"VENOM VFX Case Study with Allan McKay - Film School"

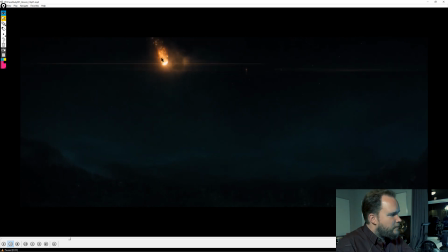You can kind of see there's a lot of steppiness, and what that is it's basically It's kind of subtle, but you can see it all there. And what that is this needs to be simulated with more samples per frame.
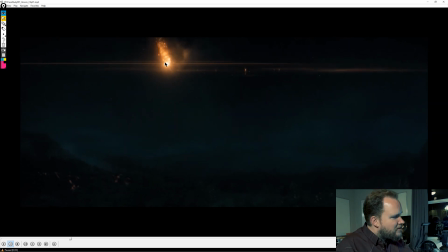So as we step through this, you can see there's a lot of repetition, and that's because, as I was saying before, where you're 1, 2, 3, if it's got to jump from there to there to there,
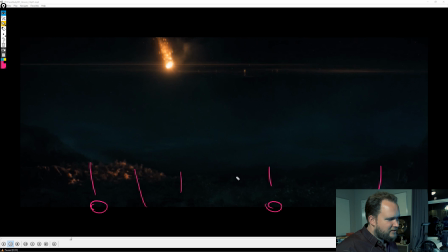there's going to be a lot of gap in the middle that wasn't simmed. So that's where you usually need to sub-sim more frames to make it more consistent. Otherwise, you end up getting blob, blob, blob, blob all the way around, and that's kind of what we're getting here, is all these blobs. So
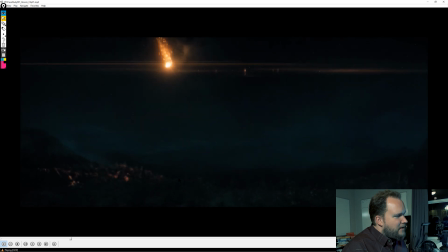as we get closer, it's a lot more obvious, but that's just, I don't want to pick on these shots, but it's just one thing that,
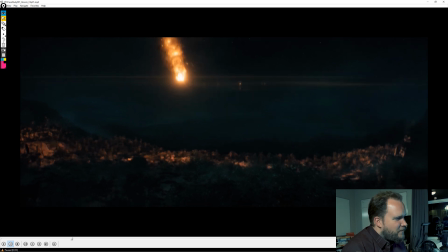because I review this stuff every day, it's just, for me, it's just like, oh man, that could be fixed, just throw more cycles at it. So you can see here, you got blob, blob, blob, blob, blob, blob.
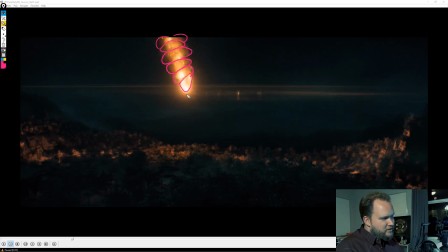So that's because that's a frame, that's a frame, that's a frame. So there's a lot of inconsistency there, and that kind of continues through.
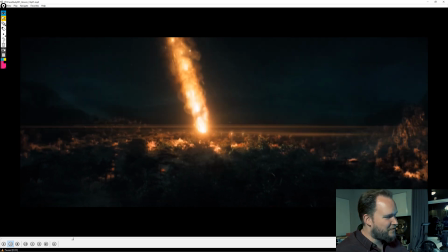So again, I would hate for anyone to pick apart my work frame by frame. So I'm always going to be sympathetic there.
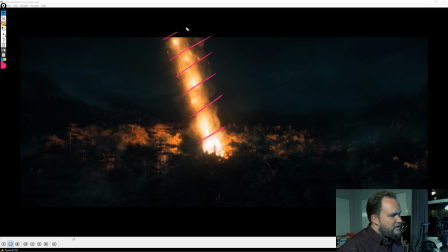But again, it's just one of those things that you can see that this needed more sims, and that's kind of consistent with what I'm about to go further into. So it's just stuff like this that I feel like there's been a bit of this in this film where
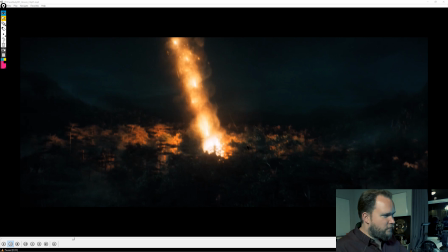there could have been 1 or 2 more versions before it got finaled, and they kind of like got good enough, and then they got finaled. So you can see a lot of that.
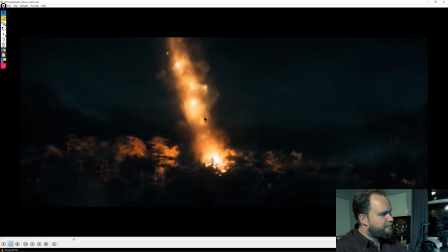Obviously, the camera motion blur kind of helps cover it up a little bit, but you can see all that kind of steppiness going through there.
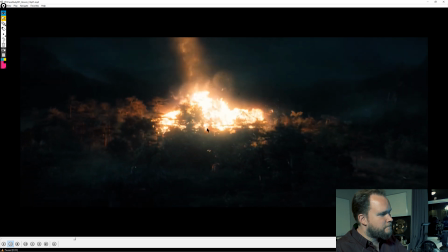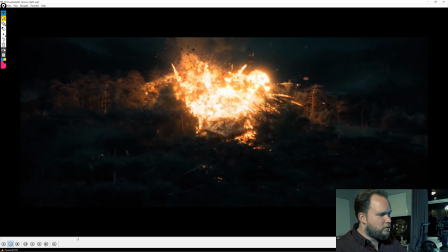The other thing is, like, when you're working on a shot like this,
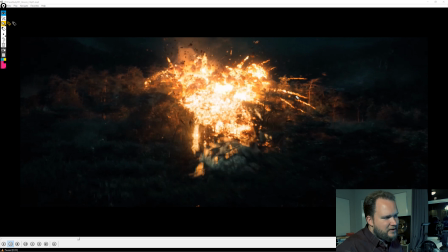whenever I'm reviewing stuff, like, I might see little errors and things like that, and like there, but it's not a big deal because it's a fast shot and my eye is focused here, so that's fine. However, as this ship comes down, and it's not too obvious, but the ship is here,
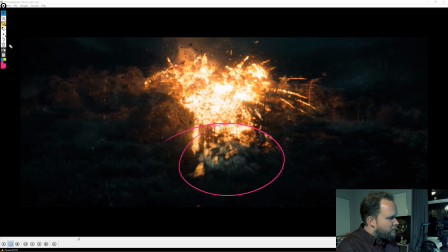your eye starts to shift focus to that because it's moving to the foreground, and it's moving faster than everything else.
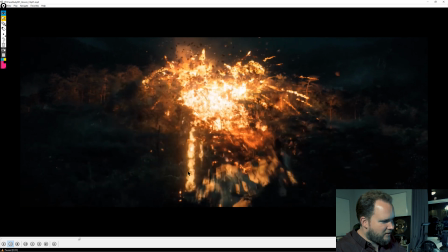That's fine, but a lot of this fire, again, is just, it's very blobby, low res,
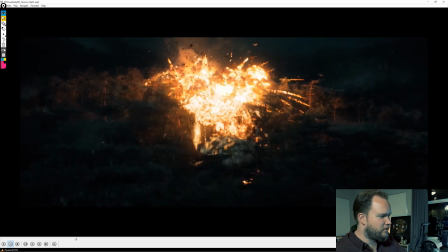considering that it's a foreground element, and it's also one of the first shots in the film. So that's where I would definitely up-res some of this stuff, just because you're getting so close to it.
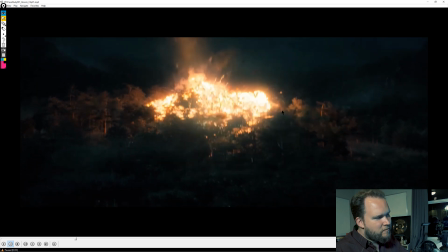But again, like, if we look at the trails here, this is the stuff that, for me personally, like, I think it's really important to have small things like this. It really emphasizes the scale of the explosion when you can have smaller stuff kind of breaking out of it.
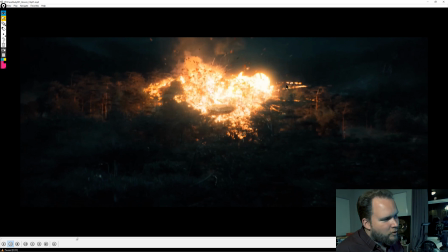But you'll see a lot of this where flame, flame, flame, they're all broken up, and that's because, again, it just wasn't sampled enough times. So that's why I feel like, either they just did like a really big grid, and so therefore it isn't able to sample everything enough times to get a good result.
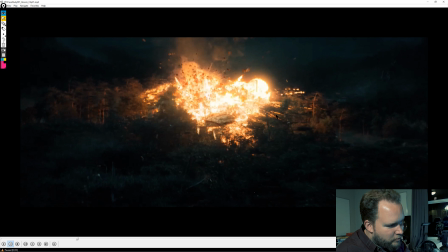However that might be, but like, there's a lot of that. So there's a lot of really blobby, not very detailed flame trails.
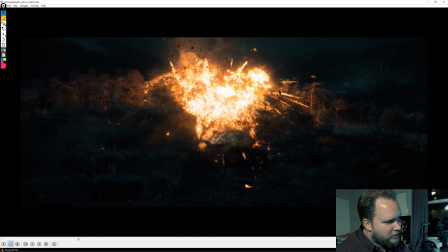And then on top of that, you can see the repetition all the way through, just because, and the breakup,
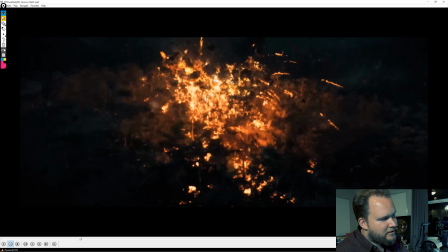just because I don't feel like these were sampled enough times.
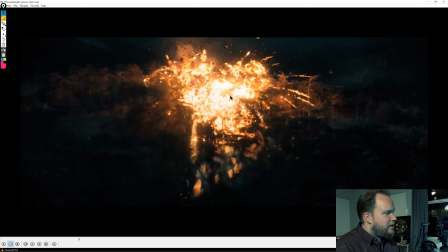And that's fine. It's just one of those things that, like, for me, I'm going to do my hero explosion. It's probably going to be a couple of grids built together to make one big one.
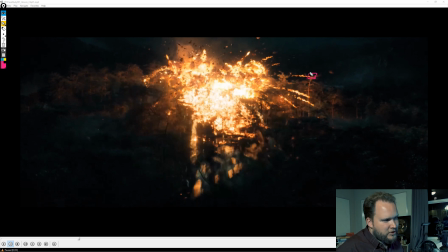Stuff like this, though, I would just write a little script to generate those grids again, like I mentioned before, because rather than having a really big grid where everything is being covered inside of there and it can't get that detail that you want, I would just say, okay, here are my trajectories.
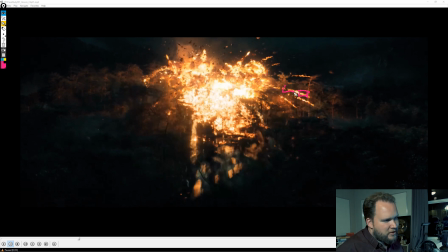I would write a script that just quickly builds a few grids, or even just one big one specific to that trail. It sounds kind of overkill, like, well, if you do that, that might be like 40 grids. But you fire them out to the farm, and they're like 20 minutes per sim per piece.
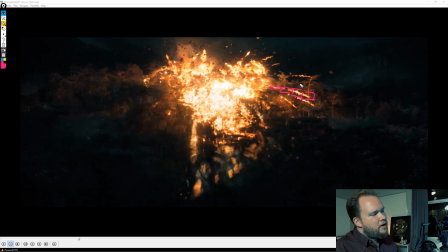It ends up being a couple of hours to do the whole thing, rather than a couple of days just to do like a really big sim, and you're going to get a lot more detail from it. You can run a lot more samples on it. You get a lot more intricate flame. Like, a lot of this will be consistent.
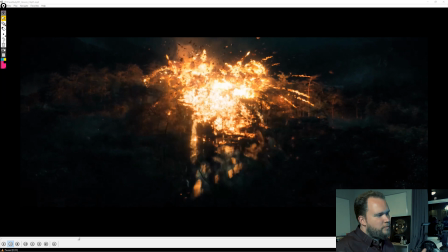So that's the sort of thing for me. Is just like I build it all out where I'm going to get a lot of detail from it,
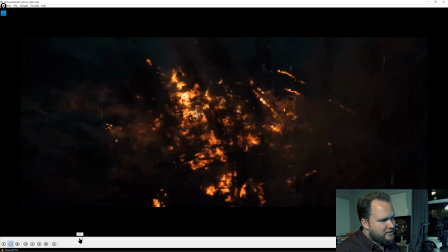and you're just not going to get like the blobs and that inconsistency where it's kind of like it kind of turns on and off.
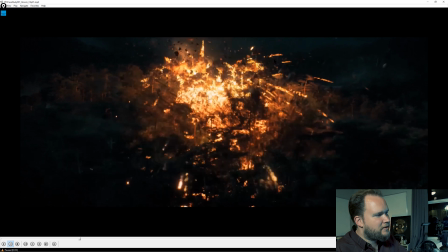just like big gaps everywhere, stuff like that. So that's the main thing, is just introducing detail.
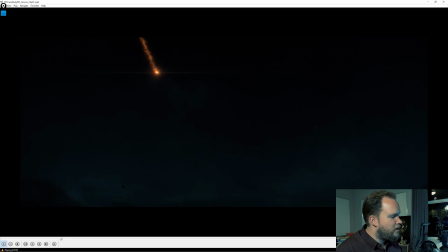This is one of the first shots in the film, so it's always really important to kind of set that tone.
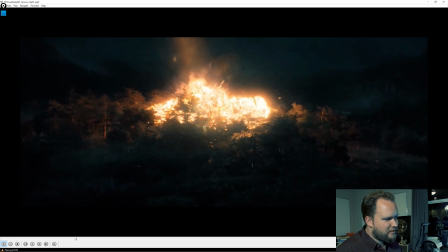And especially, like I said, some of the foreground stuff as this comes in,
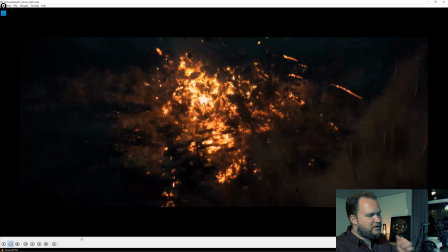I would just try to introduce more detail where you can, just because your eye shifts to it.
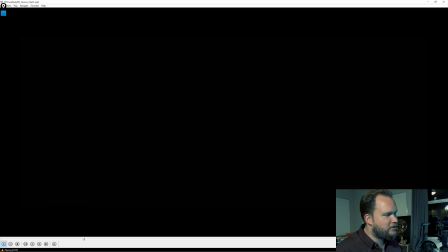It's also closer up than everything else, so you would expect to see more detail rather than being too blobby.
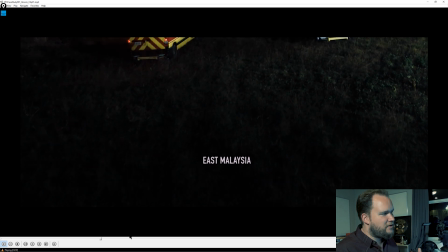So again, not being mean, it's just those are the things that I'm always going to comment on.
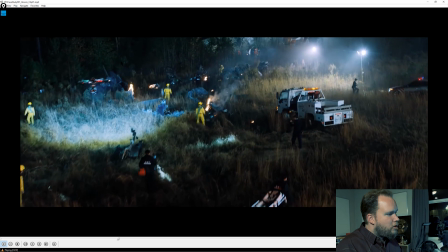I think it's really important. All of this stuff here is obviously practical.
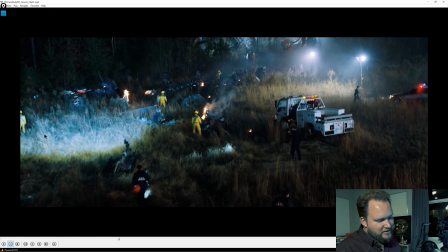I like that they introduced this drone here just because it's consistent with later in the movie where they have a ridiculous drone sequence.
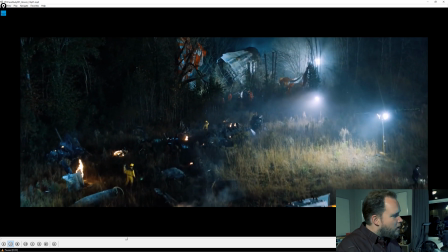So having one in there just kind of like ties it together. What I imagine is like this part here, that could be practical. I think that is probably not in this case, but that's all in matte painting. It's the only wide shot of this ship.
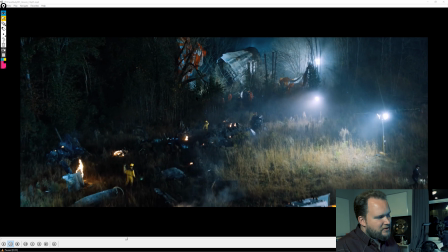So therefore you have your establishing shots. So you can see like, okay, crash site, there's the ship.
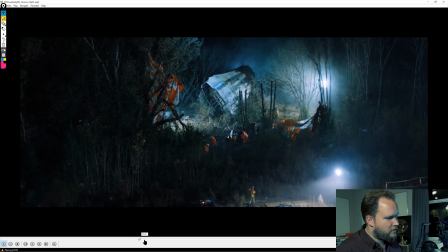And then from there, you just cut to the prop and you just focus on that piece for the rest of it.
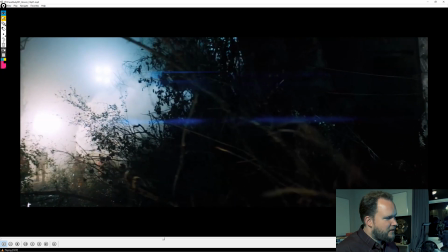So you don't really get to see the rest of the ship. So, and that's fine. So you see all the anamorphic lens flares here.
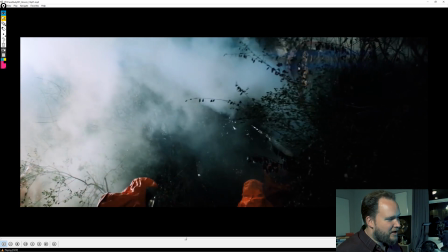There's some that are artificial and they kind of stand out like a sore thumb, but these are fine. These are obviously all practical smoke and everything else.
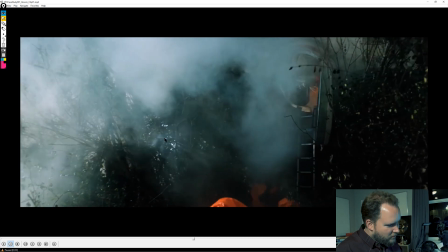I like all this kind of stuff because you get a lot of things for free. So in other words, all that light, volumetric lighting kind of pushing through the foliage.
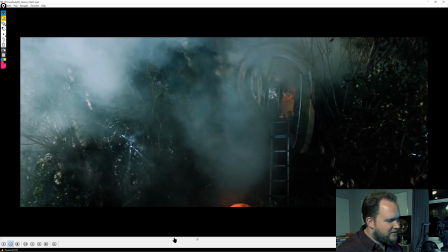That sort of stuff, like, you don't get in CG unless someone specifically requests it. So obviously you get it automatically when it's all in frame. So, I think that's really cool having stuff like that in there.
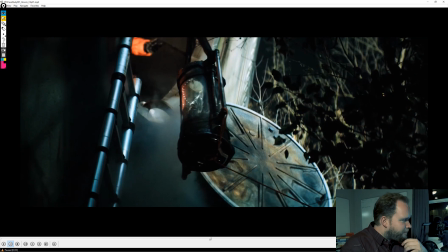So with this canister here, I'm not sure how much of this is CG. I would assume that, all of this whole thing is all practical. And then this section, like the glass, is basically all CG.
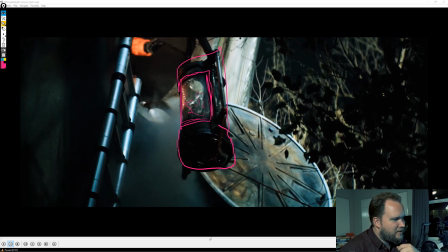And then, obviously you've got the symbiote suit sitting in the center here, doing its thing. So usually you would just have some tracking markers, or potentially you probably track these to get a stable track even,
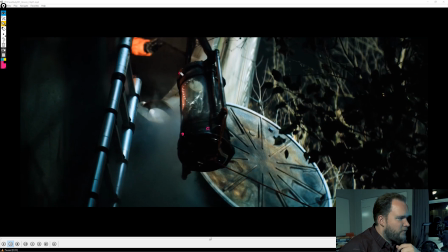but you probably have some tracking markers in there purely to lock in the object track, and that way you can have that in there, and you do the glass and everything in CG. I thought I'd just cut right into here.
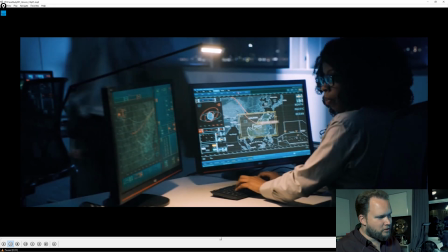So these are all screen burn-ins. So back in the day, back in the 90s, you would have like CRT monitors and you'd have like all that kind of essentially rolling shutter in a way on the screens.
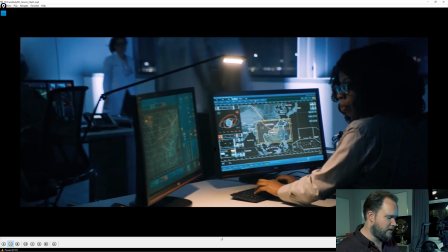And, it's very distracting just because the way that the screens would refresh is it's rolling constantly down. And meanwhile, our cameras are trying to capture all that. It's out of sync, so it doesn't really work. So LCD screens, you don't need to do that anymore.